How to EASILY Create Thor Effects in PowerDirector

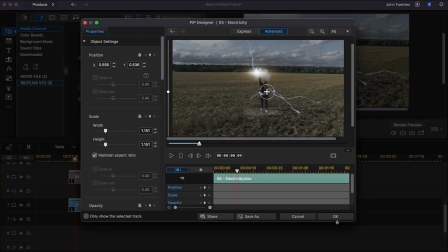So this way it looks like it's touching his body, right? It's not, it looks like it's the source.
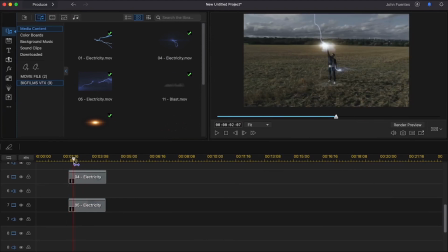Yeah, that looks better. That's a whole lot better, guys, right? Okay, so few other steps we did when we built this scene here.
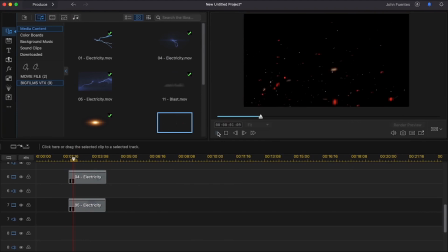We add some little more like destruction that you can see here. This is some amber, right, and debris. So out in the field, he's standing in this field, and it's like all this stuff is going on around him.
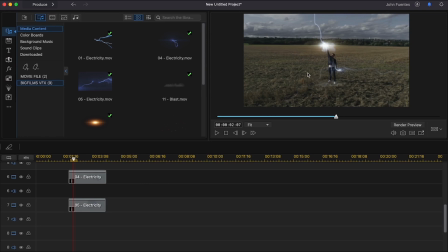So imagine all this lightning and electricity flashing everywhere, and the wind's kicking up, and it's kicking up some debris.
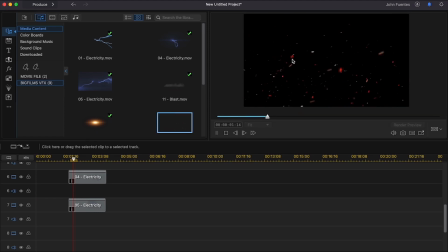So in our destruction folder of the Blockbuster Starter Pack, you're going to see different files there that has stuff like this where you can use it for different purposes. So in our case, we're going to use, instead of using it for amber, like, you know, like let's say if the forest fire, a building's on fire,
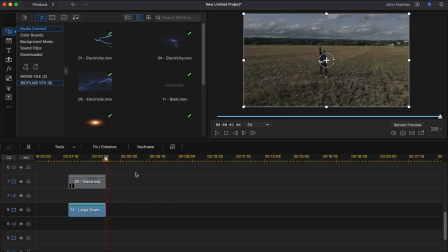and amber's going through the sky, we're going to create debris kind of flying through the air.
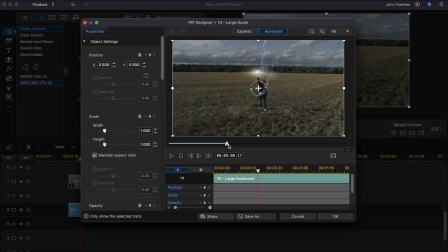Okay, that looks pretty cool. So let's open up our effects panel, and you can see it's not much we want to do is except for one thing, right? You can see the colors. The colors aren't like sort of match what we want. So we want to kind of come down to our blend mode, and here also, here these are glows, these are lights, right?
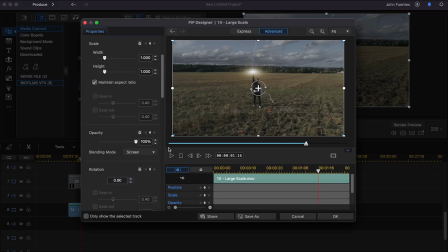So we want to go from normal to screen, and now it blends in a little bit better. Looks good, you know.
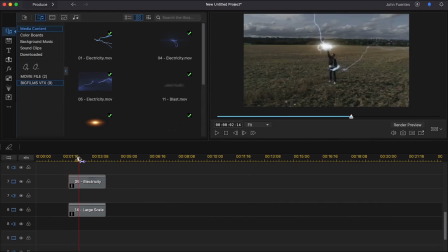And as you scrub through the scenes, like it's just very subtle but pretty cool. And the last thing we probably want to add to this is another, maybe let's see here, right?
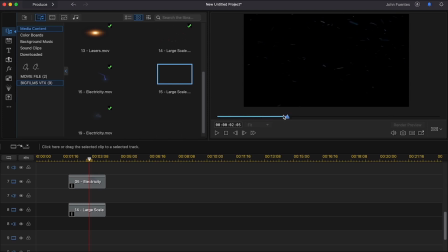So here is a little bit more amber, just like a little in different directions, a little bit smaller and different color here, but it can look like snow and mist or something like that. And drag and drop, bring it right under effect here, kind of bring it down, trim it.
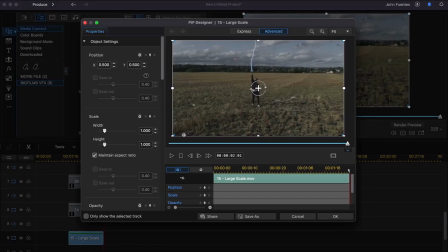Looks nice. Let's open it up. Let's just make sure that it's looking very organic to our scene. And because of the colors and all, you don't really have to mess with this one pretty much, right? And that's the great combination of it.
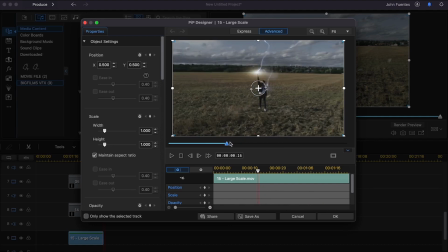So as you can see, there's a lot of different ways you can use the effects, but this is pretty much, guys, how we shot our scene, you know, for our promo video.
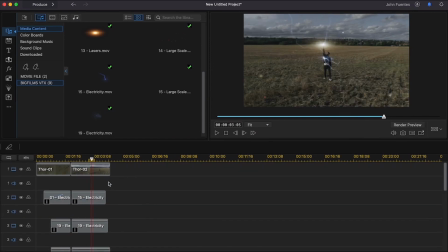Nice and easy, drag and drop, stacking downward here in PowerDirector, you know, playing with blend modes on our glows and smokes to kind of create a more organic effect in the scene and make it look more real and more engaging wow factor. So really hope you enjoyed this tutorial. Can't wait to show you the next one. Thank you guys, and we really appreciate it. Hope you had some fun. Hey guys, thanks so much for watching. Really hope that you enjoyed the tutorial. Make sure you subscribe, like, click on the bell icon so you could be alerted when the next one comes out. Also, when we share the good news of our new VFX packs coming out pretty soon. Remember the 3 cardinal rules of filmmaking. You are what you write, you are what you shoot, and you are what you edit. So with that said, go out there and make big films. See you soon.